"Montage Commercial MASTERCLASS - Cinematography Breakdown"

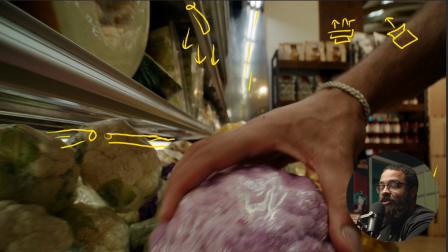(61:48)
A lot of the times when I'm shooting in locations like a grocery store, and again, like we said, we couldn't turn off all the lights, is that you have to add your own lights to add visual interest, which we did with the Titan tubes, and then play up with what you have here. We're playing, again, this is a big composition game. I'm just going to draw in terms of what I'm looking at in terms of composition.
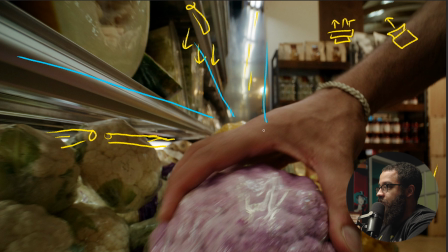(62:08)
We're dealing with a lot of lines that just line up down to the center and what we're playing off with too, right? So this is something that is interesting too in terms of analyzing these camera movements.
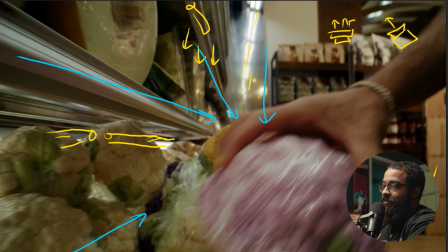(62:20)
If we play this frame where
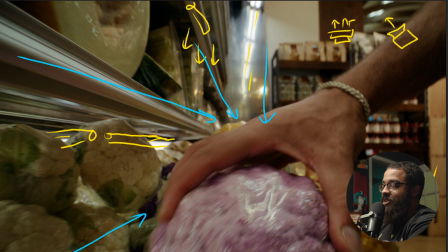(62:24)
our eyes are pretty aligned in terms of obviously the action because it's in your face, but also those lines too.
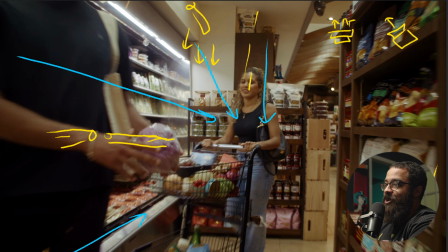(62:29)
Then if you look at the next frame, we're just moving towards exactly those lines as well.
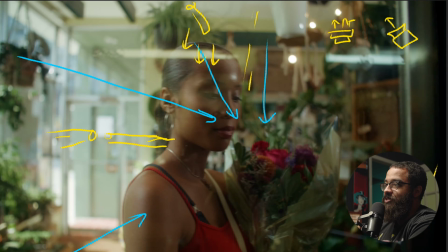(62:35)
So this just helps those camera movements. Even if I play this across here, those lines just add up to that as well.
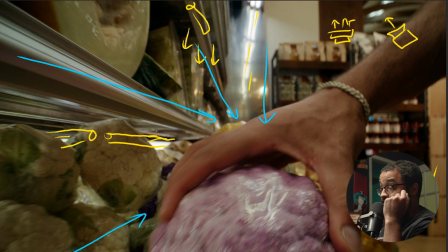(62:44)
And then, yeah, just playing between these two shots,
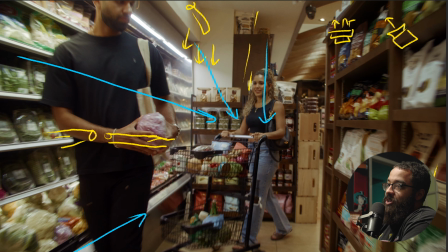(62:47)
you can just see where the focal point is and what we're doing in terms of completing the action. So if I erase all these and then we're just playing in terms of that motion as well. We had to strike all our lights here, but you can see that 600D in the other aisle right there,
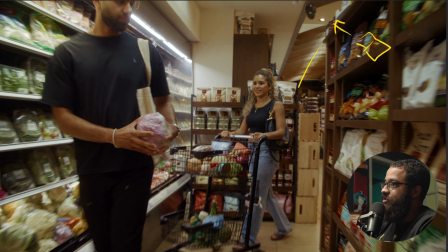(63:07)
just playing up and blasting into the ceiling, getting that nice strip of light, as well as more interest into the background here, because we're shooting this as like the sun was already set, and then that's the front of the store, so there wasn't a lot of light coming in from the outdoors. So this is how we basically added that back. Then going into the next shot,
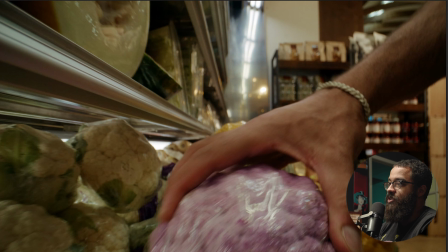(63:25)
this is now like the first 3 shot in the sequence where we see him grabbing this and then moving towards the
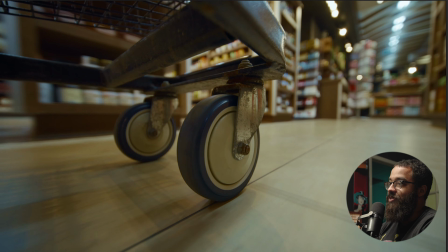(63:34)
cart, and then a POV shot of the cart. And you can see, obviously, this is a jump in time, and that this doesn't matter.
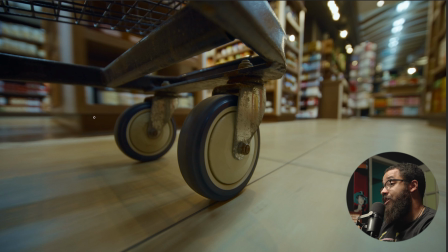(63:41)
Obviously, you could shoot this where you see necessarily like the back of the fridge and everything in the background here,
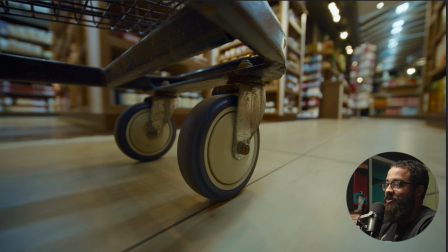(63:48)
but we're just wanting to advance it like, oh, they're somewhere else. We just didn't do like a full like 2-second shot sequence of shots that
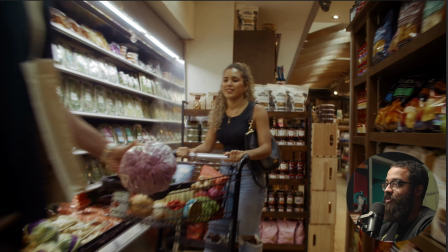(63:57)
were in the same place. We wanted to kind of divvy it up and position it in multiple places.
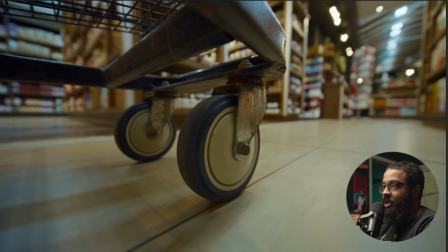(64:02)
So this is courtesy of my rigging grip here, which is key grip, which is Nick. Amazing at putting any camera where I want. But a funny part of this, and people don't realize, is that you can kind of see in this one, there's a bunch of hair in the wheel, and we actually had to take this wheel apart.
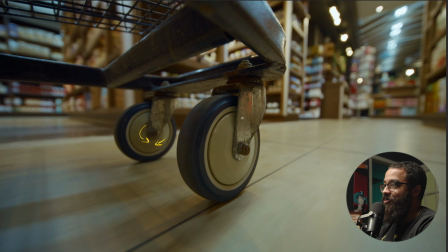(64:18)
And this wheel part, clean it, take out all the hair, and put it back in. Obviously, we can't, fix all the rust spots or get all that. But again, this was a quick shot that we didn't really care about. But my rigging grip here used actually the Tilta system,
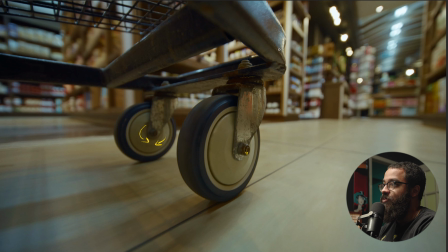(64:33)
the Tilta Hydra system that we used in one of the car shots to do this, which I found really interesting. I just kind of gave him the camera and said, position where exactly I wanted it, mounted it upside down, and it was the perfect shot that we exactly wanted. Again, we're just playing with movement here and leading lines that kind of lined up the cart.
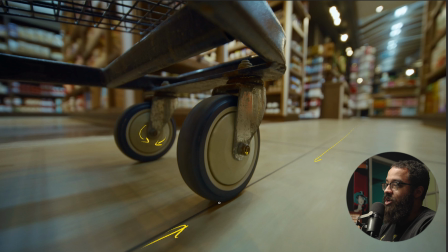(64:50)
I was kind of walking around with the director, Jason, and we were just lining up in terms of what we're interested in here. So there's a lot of leading lines that direct you right towards this wheel that we're going to be going through. So if we just,
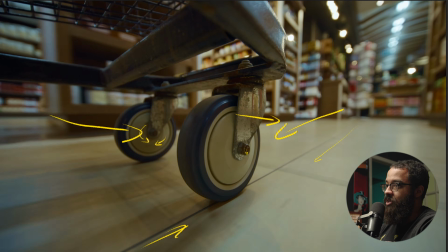(65:05)
play it, scrub it back and forth, you can see that those lines just line up exactly with the action.
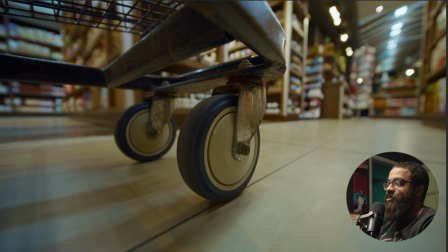(65:10)
And like I said, this is kind of where we bounce between like, oh, we're in this grocery store with a nice 3-shot sequence, and then now we're in a karaoke bar.
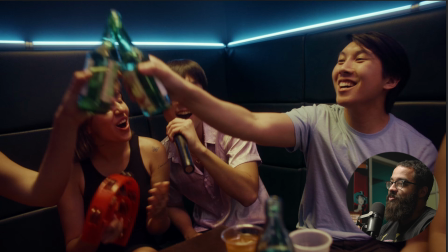(65:19)
This was, again, playing up with the advancements in all these storylines that we're looking at.
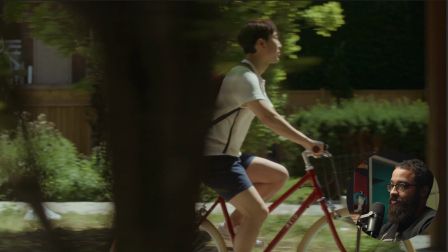(65:26)
And he was obviously, his story was like, oh, he found some records riding his bike, and then he met up with some friends at this karaoke bar.
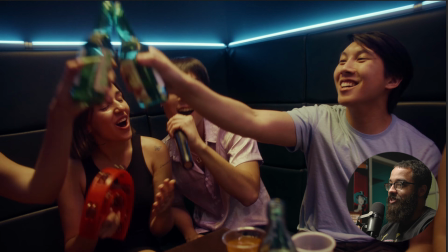(65:34)
And then the movement that we have is we're just pushing in, and this is kind of random in the sequence and doesn't really play in with a bunch of things.
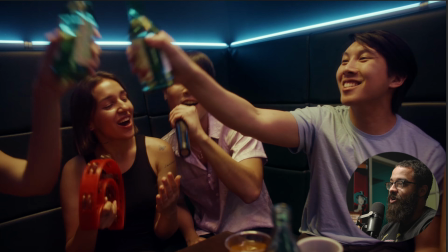(65:42)
But the way that we brought it back in terms of, making it consistent is we have a push in here,
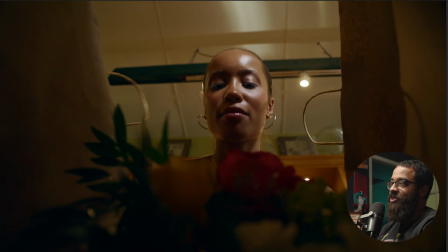(65:50)
but we move into a POV shot, but then we move into a POV of the mic.